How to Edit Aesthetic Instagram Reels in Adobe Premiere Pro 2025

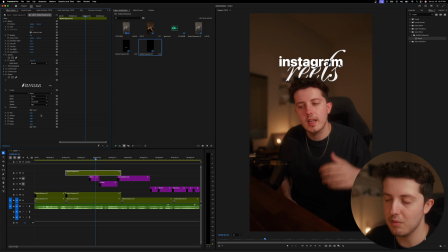[12:26]
It doesn't always work perfectly, but I would much rather take a little bit of a quality hit than have to mask frame by frame, point by point. That's just a nightmare. So Keeper, low-key, goated. And I don't have any affiliates with them. I just use their product and I paid full price for it.
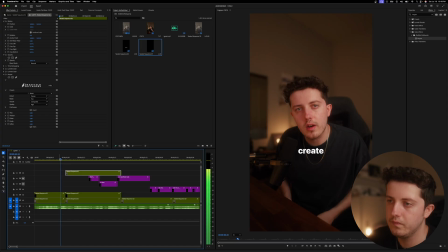[12:46]
So let's go ahead and see what this looks like now.
Great, Instagram Reels had that clean and aesthetic.
Perfect. So I'm going to turn these layers back on. I actually need to move this down so that way we can actually see our text. Great.
Instagram Reels had that clean and aesthetic look just like this.
Cool.
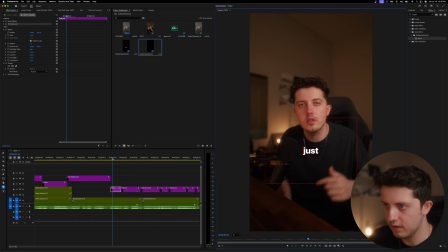[13:02]
That looks good. Okay, so for this, actually, I didn't delete that original look. So I'm going to split like this as well. Just create three different lines. Fix that. And then just change this one to this.
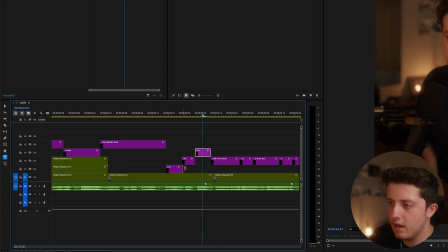[13:17]
And I'm just going to go ahead and stack these up. And I'm just gonna make them as long as they need to be.
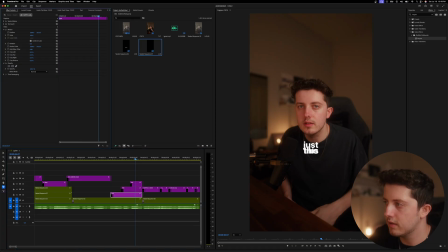[13:23]
I'm gonna go ahead and just readjust these to where they're all visible. So now I wanna kinda dial in the look of it. Find whatever you think looks best to you. Kind of line up the T with the L. We'll run with it for now.
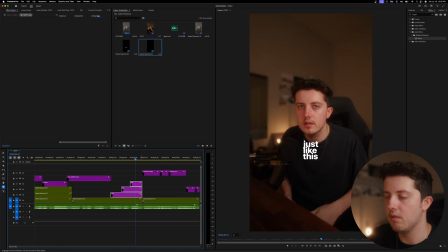[13:35]
Move these text layers out of the way because I want to have the animation on it. So I'm just going to make these a bit longer. I'm going to disable that top layer for now. So now we have something that looks like this.
Just like this.
Well, this is what Since we have these three highlighted, I'm going to go back to our clean and aesthetic kit, and I'm just going to add a smooth reveal to them.
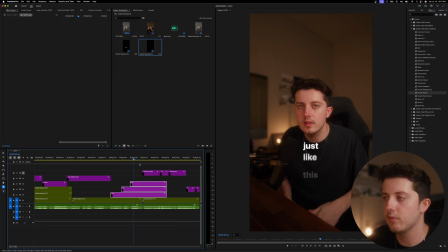[13:53] Just like this. Well, this is what I want.
I think that looks pretty gas. We just need to put it in a different spot. So right click, nest, hit OK. And then I'm just going to move this up a bit. Kind of want it off to the side a little bit and just scale it up.
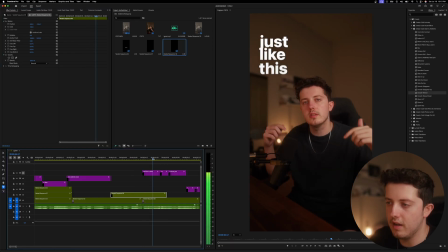[14:05]
See what this is looking like. So we got that. I'm not going to put any animation on it out because I do want to do a separate effect for this part that we'll come back to. So I'm going to go ahead and re-enable this.
So this is what I want to show you how to create today. So let's go ahead and hop right in.
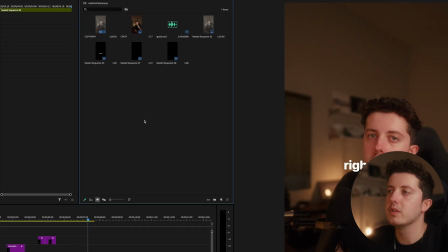[14:19]
So now for this last bit, I just want it to be a solid white background. So I'm just going to go ahead, right click on it, new item, color mat, hit OK.
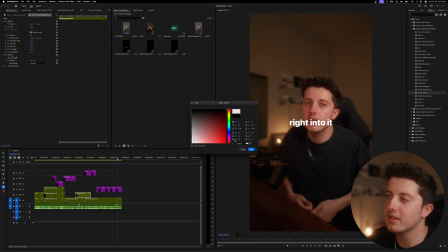[14:27]
I don't want to be like a perfect white. I want to be a slightly off white, add a little like yellow tint to it, hit OK.
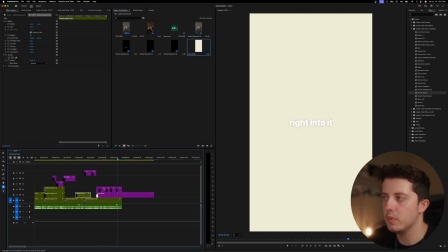[14:33]
And I'm just going to go ahead and drag this in beneath our text layers, and then just shorten this up. And then I do want to change the color of this text so it's not a white on white background.
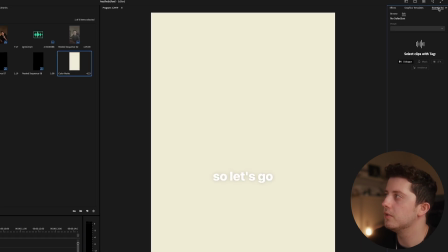[14:42]
So I'm going to select these three, head on over to the properties tab, and then for our fill,
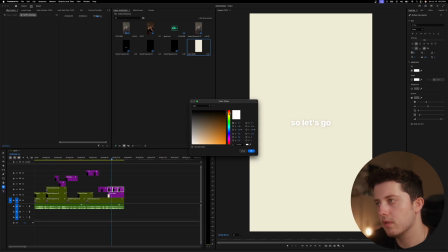[14:49]
there's a lot of warm tones in this clip, so I kind of want to keep it the same vibe. Go ahead and hop right into it. I think that looks pretty solid. Let's run with that.
today. So let's go ahead and hop right into it.
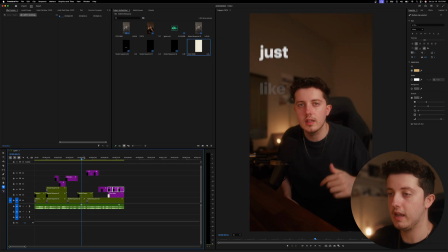[15:00]
Cool. I think it looks fire. So for the next up, I want to do some camera movements. And so to do this, let's start from the very beginning.
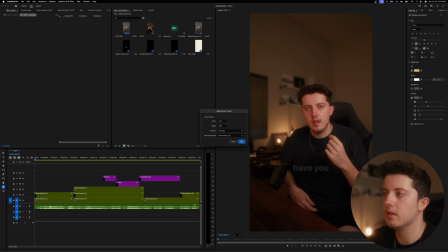[15:07]
I'm going to go to right click, new item, adjustment layer, hit OK. And we're just going to go ahead and drag this on, make that a little bit shorter.
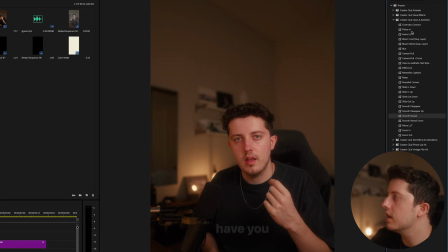[15:14]
And so then in our clean and aesthetic kit, I'm going to do a camera pull and focus.
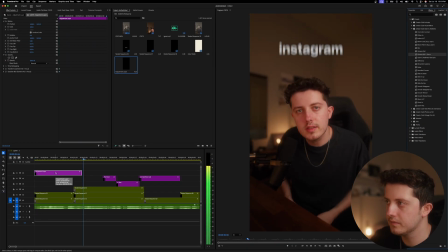[15:19]
See what this looks like.
Have you ever wanted to create Instagram?
See, I think that looks fire.
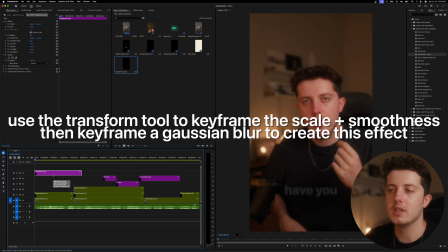[15:24]
It just adds a lot of quick motion at the very beginning without being like too overwhelming.
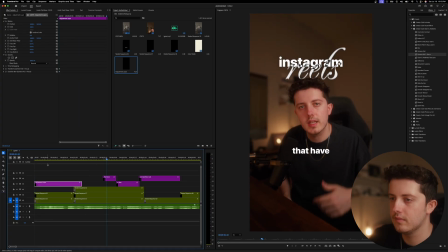[15:29]
So I'm just gonna go ahead and move that down a little bit.
Have you ever wanted to create Instagram Reels? Have you ever wanted to create Instagram Reels that had that clean and aesthetic look?
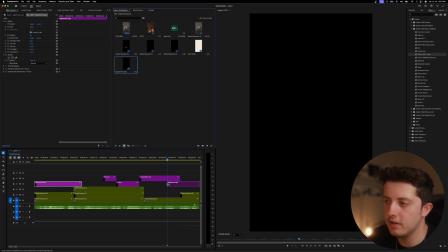[15:39]
Cool. So I'm gonna go ahead and do another adjustment layer, drag this in. All right, so this one actually is not in my clean aesthetic kit.
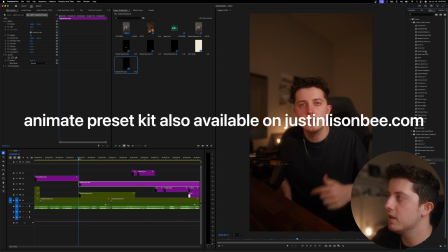[15:46]
It's actually in my animate kit. And for this, I'm just gonna do a quick zoom in.
Just like this.
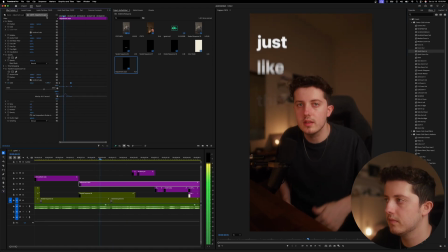[15:51] So this is what I want to show you.
Change this up a little bit.
Just like this.
So this is what I'm actually gonna move the adjustment layer forward.
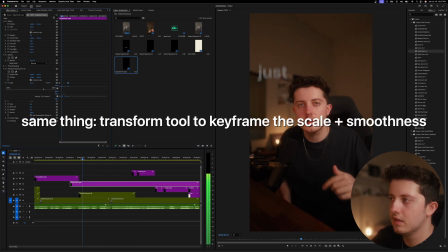[15:58] Just like this. So this is what I want to show. Just like this. So this.
Okay, cool.
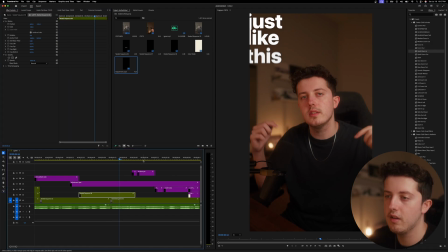[16:02]
So now the just like this actually gets cut off. To change that, all I'm gonna do is just drag this nested sequence up.
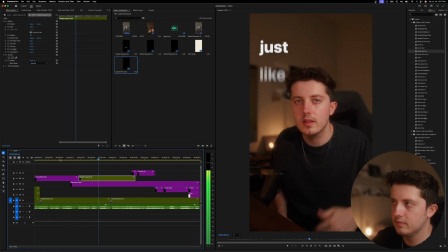[16:08] Look, just like this. So this is what I want to show you.
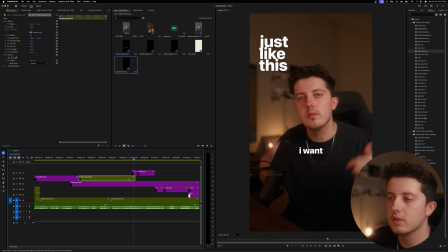[16:11]
This nested sequence is actually a little bit too short, so I'm just gonna go hit right click, and I'm gonna do add frame hold. And we're just gonna extend this out a little bit. Highlight both, right click, and then nest it once again. So for this, I'm just gonna do a smooth disappear and see what that looks like.
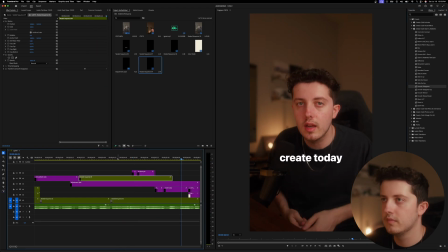[16:28] Well, this is what I wanna show you how to create today.
Cool, I think that's gas. I just need to move it forward a little bit.
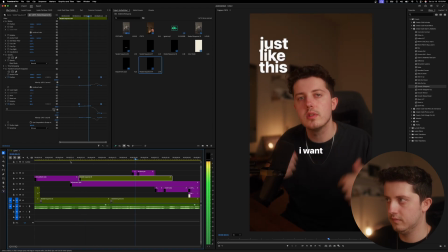[16:33] Look just like this. Well, this is what I wanna show you how to create today.
I like it.